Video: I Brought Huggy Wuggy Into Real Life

Well, as you might have guessed, today we're bringing Huggy Wuggy to life through the power of cinema. Hey everyone, my name is Alexander Griffin and I'm the owner, CEO, and creative director of Dreamcorder Productions. Today's video is going to be a little bit different than what we do on this channel. Normally I post short films, I post filmmaking your demo videos, and the occasional game playthrough. But today, this is going to be a filmmaking tutorial video. If you're a fan of the game Poppy Playtime, then this video is for you.
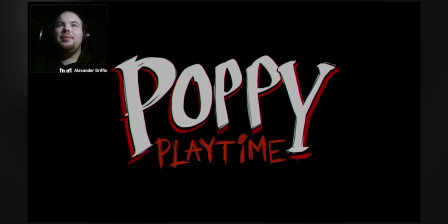But if you are not familiar with the game, here's a Cliff Notes version. Poppy Playtime is an episodic indie horror game created by Mob Games.
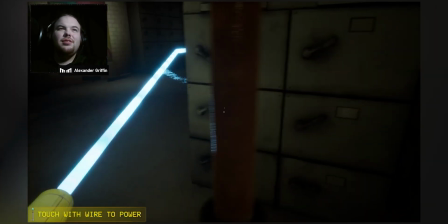This game series follows an ex-employee of Playtime Co., an abandoned toy factory,
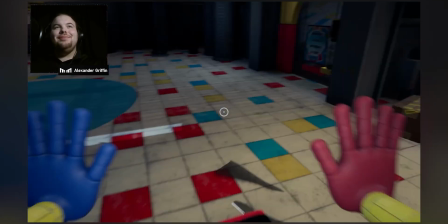as they return to the factory 10 years after everyone within supposedly disappeared. And within, you find a bunch of scares, including this guy, Huggy Wuggy, the company mascot. So I was able to get this doll off of the official Poppy Playtime store, which I'll leave in the description below. When I first saw this doll on the website, I asked myself how I could actually make a shot from Poppy Playtime in real life.
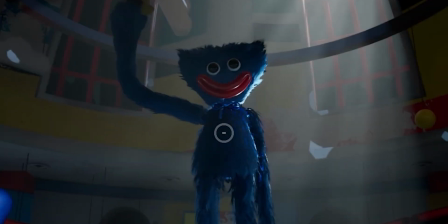And that is what we're gonna do right now. Specifically, this shot that I looked at in my own playthrough of Poppy Playtime Chapter 1.
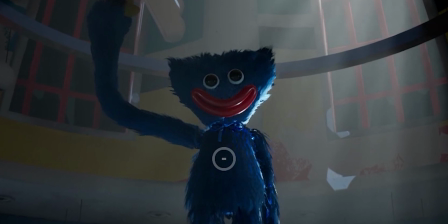In that video, I described what I believe would be the best way to set up that shot as such.
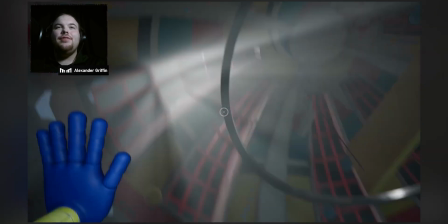Ambient light around Huggy, a brighter key light, fill light from the back, wide angle lens, ISO 400 or so,
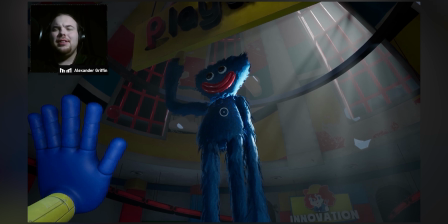f2, f1.4, maybe a little bit more than f2, but something like that.
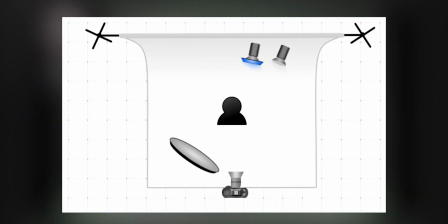So let's see if I was right. So here's the game plan. While I don't have access to an entire abandoned toy factory, for the sake of available resources,
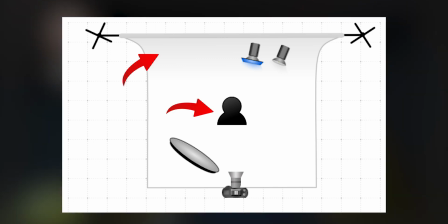I'll be using a black cloth backdrop with Huggy in the middle and his arm raised in the signature high five position.
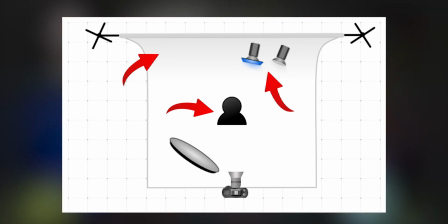I'll have at least 2, maybe even 3 lights coming out from behind Huggy and to his left, to us our right, and a reflector in front of Huggy and to his right, to us our left.
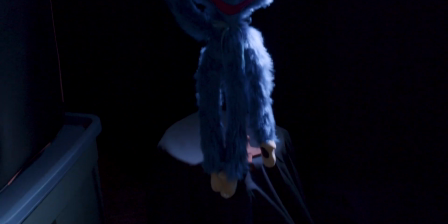And to capture it all is the Blackmagic Pocket Cinema Camera 4K. So here's the shot I have set up. I have the black backdrop all hung up and ready to go and Huggy in the center.
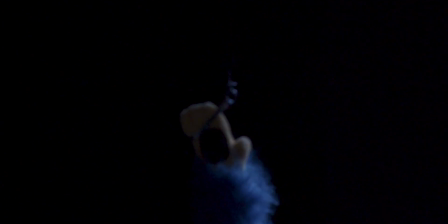He's being held up on a stand for another childhood toy I had, and his hand is being held up by a lanyard holder tethered to a beam above.
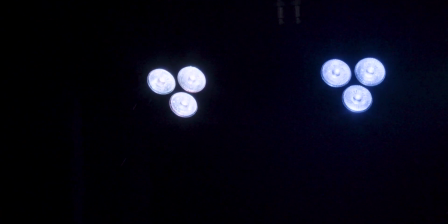The light behind Huggy is coming from my very own Chauvet DJ 4-bar LTBT lighting fixture, controlled via DMX by the Chauvet Obey 40 console.
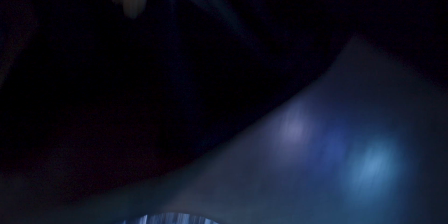On the floor right now is a silver reflector to give Huggy some of that ambient light, but it will be manually handled when we take the shot.
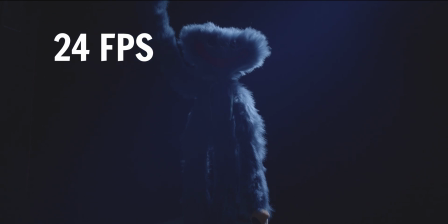Now I set up the camera for this shot at 24 frames per second and a 48th shutter speed as usual.
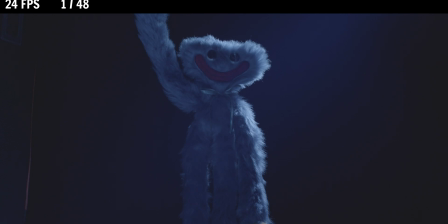However, after metering the shot, I figured out I'd need an ISO of 100 and an f-stop of 9.3. Already a drastic difference. But keep in mind, it's partly dependent on the background. I didn't want it to look like there was a massive curtain behind Huggy, so in this case, your results may vary.
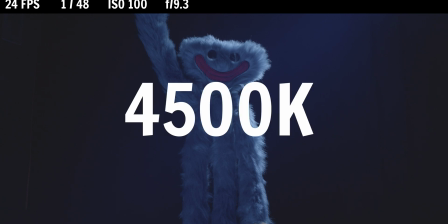Anyway, we're also using a white balance of 4500K with a tint of 15.
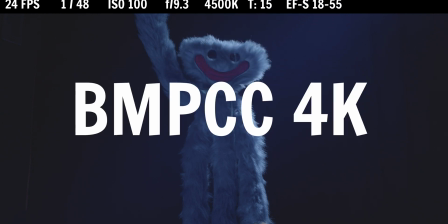I used my Canon EFS 18-55mm lens on my Blackmagic camera with a focal length of approximately 25mm.
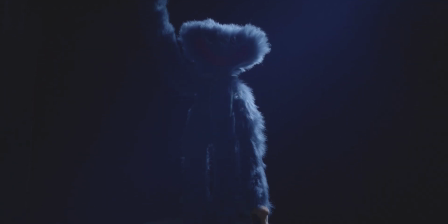Okay, so those are the specs of the shot itself. Now to frame it up. This is between a medium and a full shot. I've made sure Huggy was mostly in the frame, but not so much that you'd be able to see the stand underneath him or the lanyard holder keeping his arm raised. I set up the lights on the 4-bar LTBT so that they're pointing down at Huggy with about a 45-degree angle.
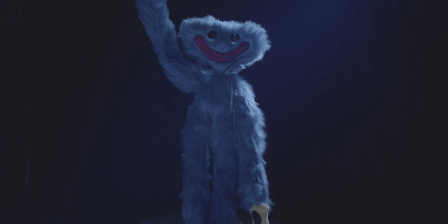That was the optimal angle, given I would manually control the reflector on the floor to give him ambient light. However, unlike the original shot, I had an idea not to reveal Huggy all at once. Instead, I used the Obey 40 to fade the backlights up, showing a distinct outline of his fur. Then, I came in with a reflector after the lights faded up from black to reveal the rest of Huggy's body with ambient light.
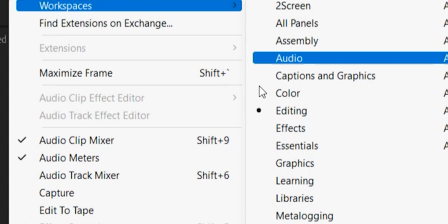Then in post, I took the Blackmagic RAW files into Adobe Premiere Pro and customized the color profile to make the overall scene darker and to bring out Huggy's highlights.
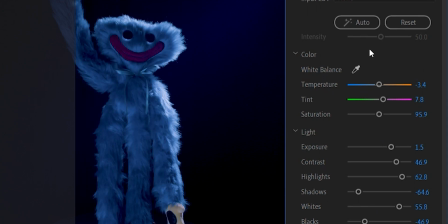Neutralizing the overwhelming blue in the scene, I added some extra green and orange tints, up the exposure, the saturation, the temperature, and the contrast.
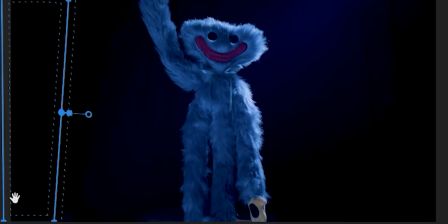Afterwards, just as a precautionary measure, I added a mask around the camera trolley to hide what was holding Huggy's arm up.
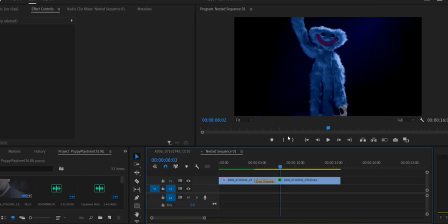Finally, I edited when the reflector came in just after Huggy's initial reveal with a backlight,
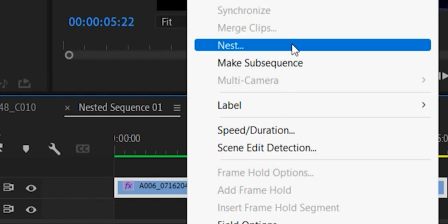added a crossfade between the two, nested the entire sequence, and added a zoom with an ease in and ease out keyframe.
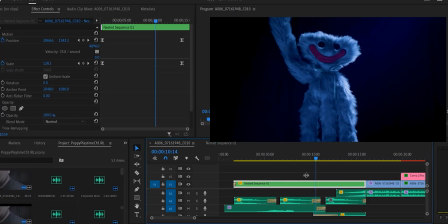Tack on some scary sound effects and risers, and you've got a real-life Huggy Wuggy.